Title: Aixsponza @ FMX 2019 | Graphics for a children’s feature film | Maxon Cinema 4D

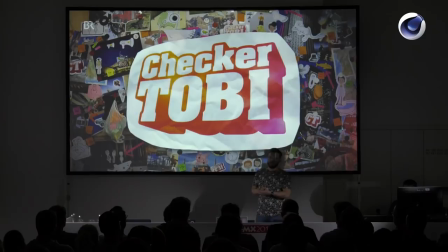[8:21]
I mean, it works as a television intro. It's fine, and it's working, but it's very, very busy and very fast-paced. And if you do an animation for a feature film that runs for two hours and the animation bits were 20 minutes of the runtime of the whole movie,
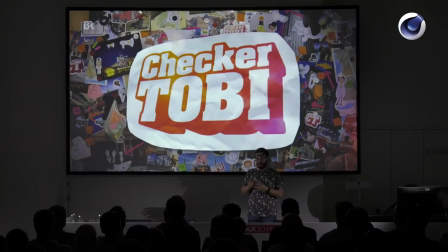[8:41]
you can't do that tempo. It's too busy. Everyone's minds will explode. And kids are watching this film. If you sit like four to eight year old kids in a cinema and they watch this for 20 minutes,
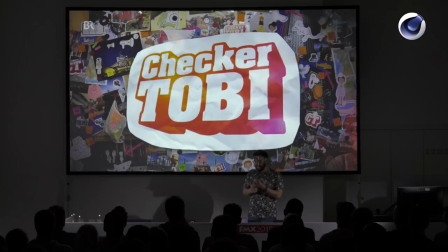[8:55]
you won't get them to sleep at night. So we took ideas from that. It's handmade. That is one word that we took from this. It's sort of stop motion style, but we didn't want to do one of those ugly looking stop motion lookalike 3D animations because that's always a bit like if you want to do stop motion, do stop motion, please. I haven't really seen a lot of good examples of 3D animation trying to be stop motion, so we wanted to avoid that, just animating on twos or threes. We didn't want to do that. We wanted to have a good quality, high production value kind of 3D animation and not a stop motion make-after thing.
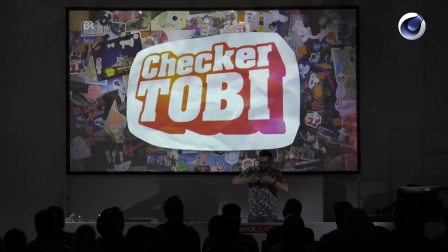[9:43]
So that is something we didn't want to do, but that you're building it yourself. It's made with your hands and not a laser cutter. That was sort of the idea. Our animations should look a bit like a kid was building
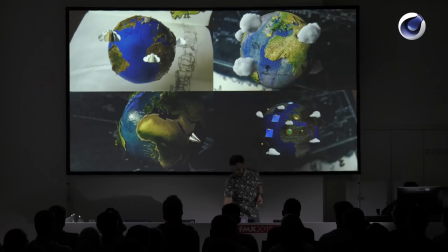[10:01]
it along with his father and they were building the world and that was sort of the idea.
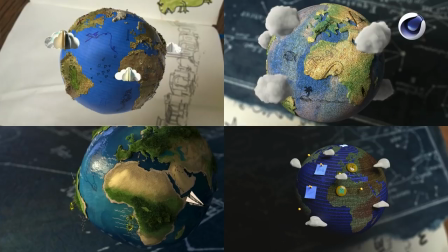[10:06]
And that was the first few renderings that we did. And noticed real quickly that it is not just slapping a texture on a sphere and using a lot of bump because that is not really bringing us a long way. That was the very first renderings we did for Planet Earth and we noticed very
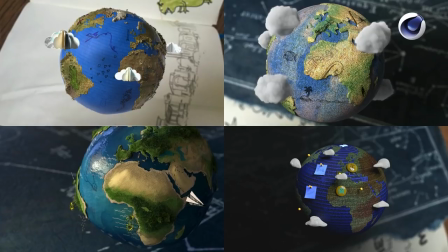[10:23]
quickly that it really is all in the details. We needed to add a lot of details and details doesn't mean that we download a paper texture and put it into the bump channel. That was not enough. That is what the upper right image is doing. and it's
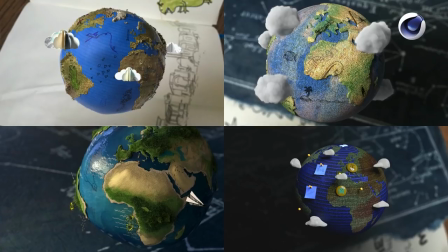[10:39]
not really working because it's not really looking a lot like paper and it's not really looking interesting either one image that is working better is the lower left one where we started to put like small things on the planet and it's got a little bit of moss here in the greener areas of Africa and
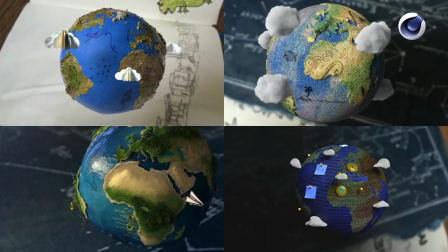[10:58]
and this the the lower left image is one that worked really nicely and out of the four images we thought that this one here has
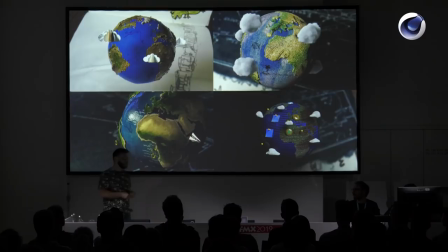[11:07]
a lot of nice stuff and could improve on that and we learned that it's not just having a sphere with a texture on, but you actually need to put a lot of deliberately placed detail onto that thing to make it look nice.
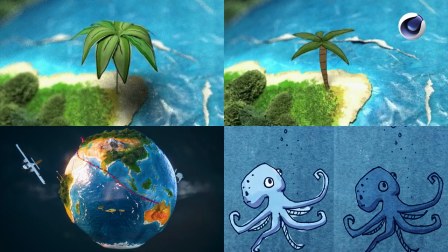[11:22]
So detail that we thought would look nice is having like small palm trees and also doing a lot of illustrations.
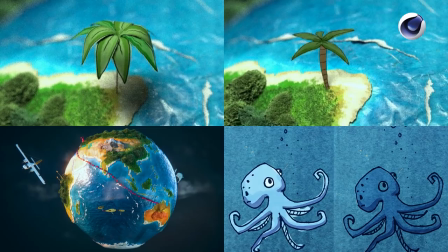[11:29]
These octopus things, the the squids and other illustrations we had, they were drawn on paper, scanned in, that it was giving us that hand-drawn look because it's actually hand-drawn and it's giving you another two percent on your way to a good looking asset.
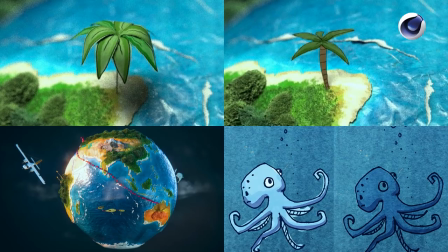[11:49]
So we placed a lot of details on like here hand-drawn illustrations, moss things, grassy things,
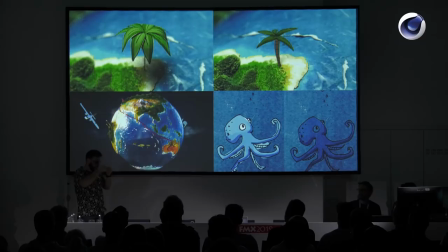[11:57]
plasticine I think it's called in English like all the mountains look like they've been formed using your fingers and then just modeling it. So that was what we did, just placing a lot of details onto all of our assets, not just planet Earth, but every asset that we built and that was the final one that was approved. As you can see, hand placed, deliberate details.
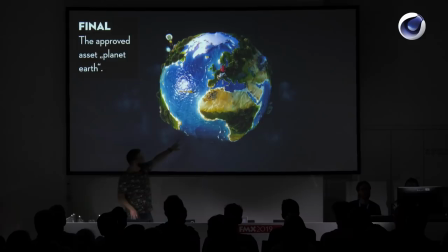[12:25]
The The oceans have a lot of wavy things that add detail and also having clouds in space, like we're not really keeping to scale that much because it's a toy world and toys don't care about proper scale,
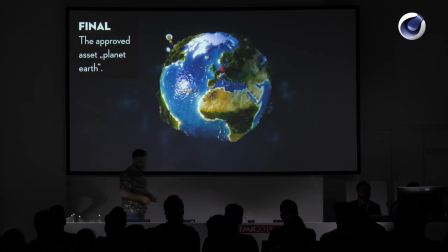[12:42]
so the clouds are all the way up into space and they are filling the background quite nicely.
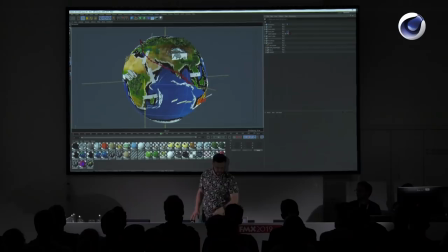[12:46]
So that was our approved planet Earth that we went with.
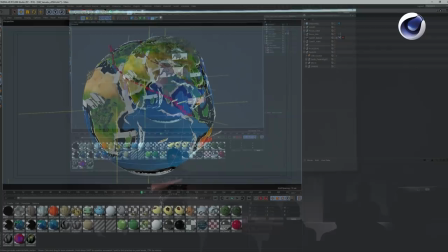[12:52]
If you look at the cinema scene,
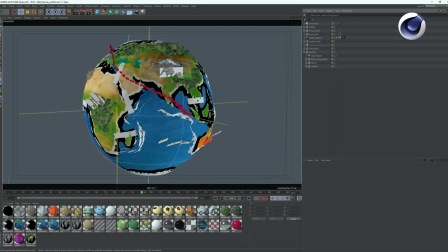[12:56]
one of the baselines of this talk here is to keep things simple. Sometimes you tend, in a 3D program, you tend to make things over complex. And I'm also always trying to avoid that. We are working for clients like Nike, for example,
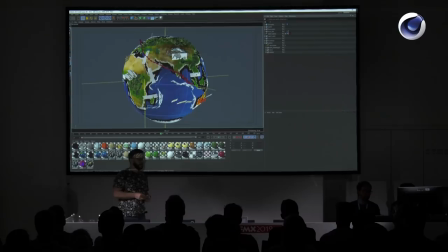[13:15]
where they always have those really complex effects of shoes building up. and there's lots of particles, and it is a really complex thing to do. But if you can, keep things simple. As you can see with the number of materials, there's not a thousand of them, and there's not even a hundred of them.
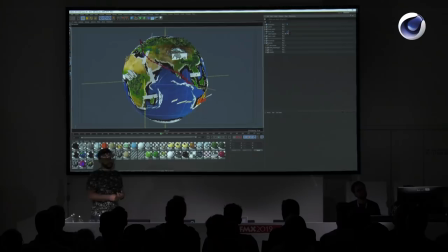[13:33]
I don't know how many there are, but they are very... Just use as many materials as you need, but don't create a lot of them because you think that's cool to fill your material manager.
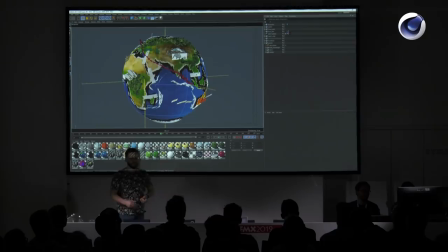[13:44]
Keep an orderly structure in your scene. Of course, everything is folded, but as you can see, there's a null object called Earth, and in there it's a VDB volume. That's the clouds that are spinning around the planet.
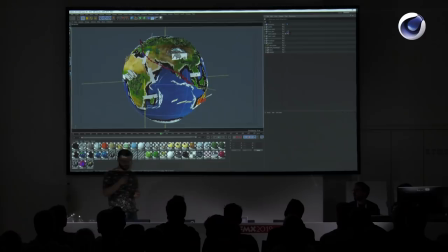[13:57]
They were simulated in Turbulence FD and brought into Octane using a VDB because Turbulence, that's a converter. It can convert the simulated Turbulence cache into a VDB cache, which has the advantage that VDB is just an industry-wide standard,
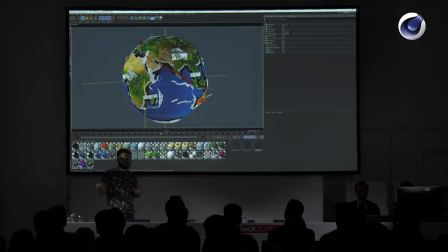[14:13]
and render engines can render that and it's very easy to just drag drop the VDB sequence in. So that is a turbulence simulation converted to a VDB sequence brought into Octane. Octane was our engine for this because we relied heavily on glows and Octane's got very nice built-in glows.
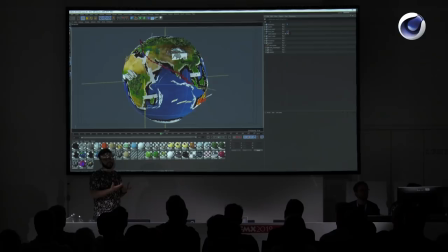[14:33]
We weren't using them in all shots but sometimes it looked good just the rendering of Octane's in other shots we created some more refined glow effects in compositing so but that was one of the reasons why we have chosen Octane for the render engine and it's a very very flexible and nice engine
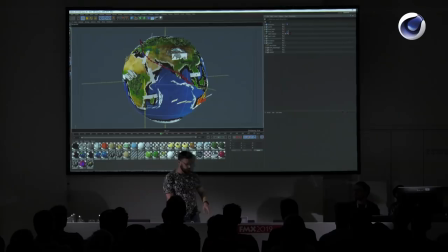[14:51]
and it's giving you good image quality rather quickly so you don't need to work that much and you can go home earlier and that is very nice.
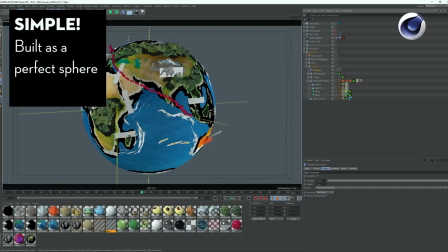[15:02]
So the topic keep everything simple also if you looked at the globe it was like crumpled and not so a perfect sphere but dented and stuff but of course you build it as a perfect sphere you switch on a displacer and you've got that crumpling going on if I go back and forth
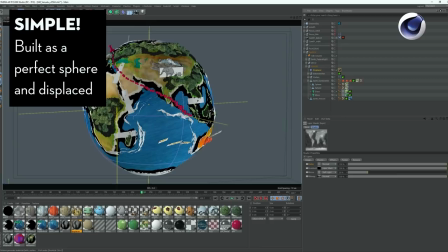[15:20]
this is the way we built it and then in the end we put a displacer on so keep it simple don't try to place everything on a dented deformed sphere if you can place it on a simple sphere and just deform it afterwards.
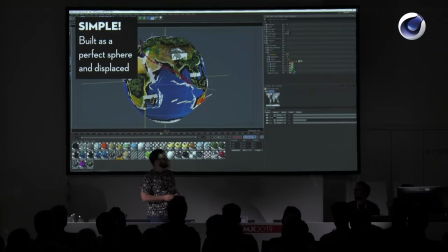[15:35]
As you can see here in the attribute manager we used a bitmap displacement that has the continents and the ocean areas and then we put a noise on top just to give it a
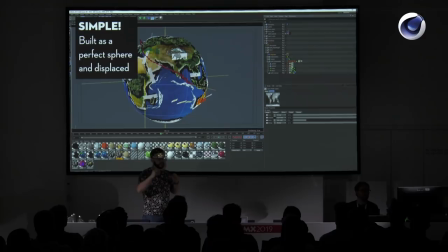[15:50]
bit more variation and the color and the gradient is just masking out the pole areas so we're not getting too much stretching here through the texture. So everything a build in simple shapes, then this place deformed, wrapped into a place to give it a more complex appearance.
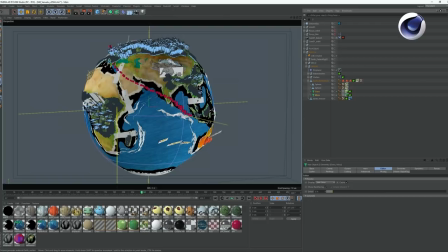[16:08]
As I said, we were adding a lot of smaller detail to make that thing interesting.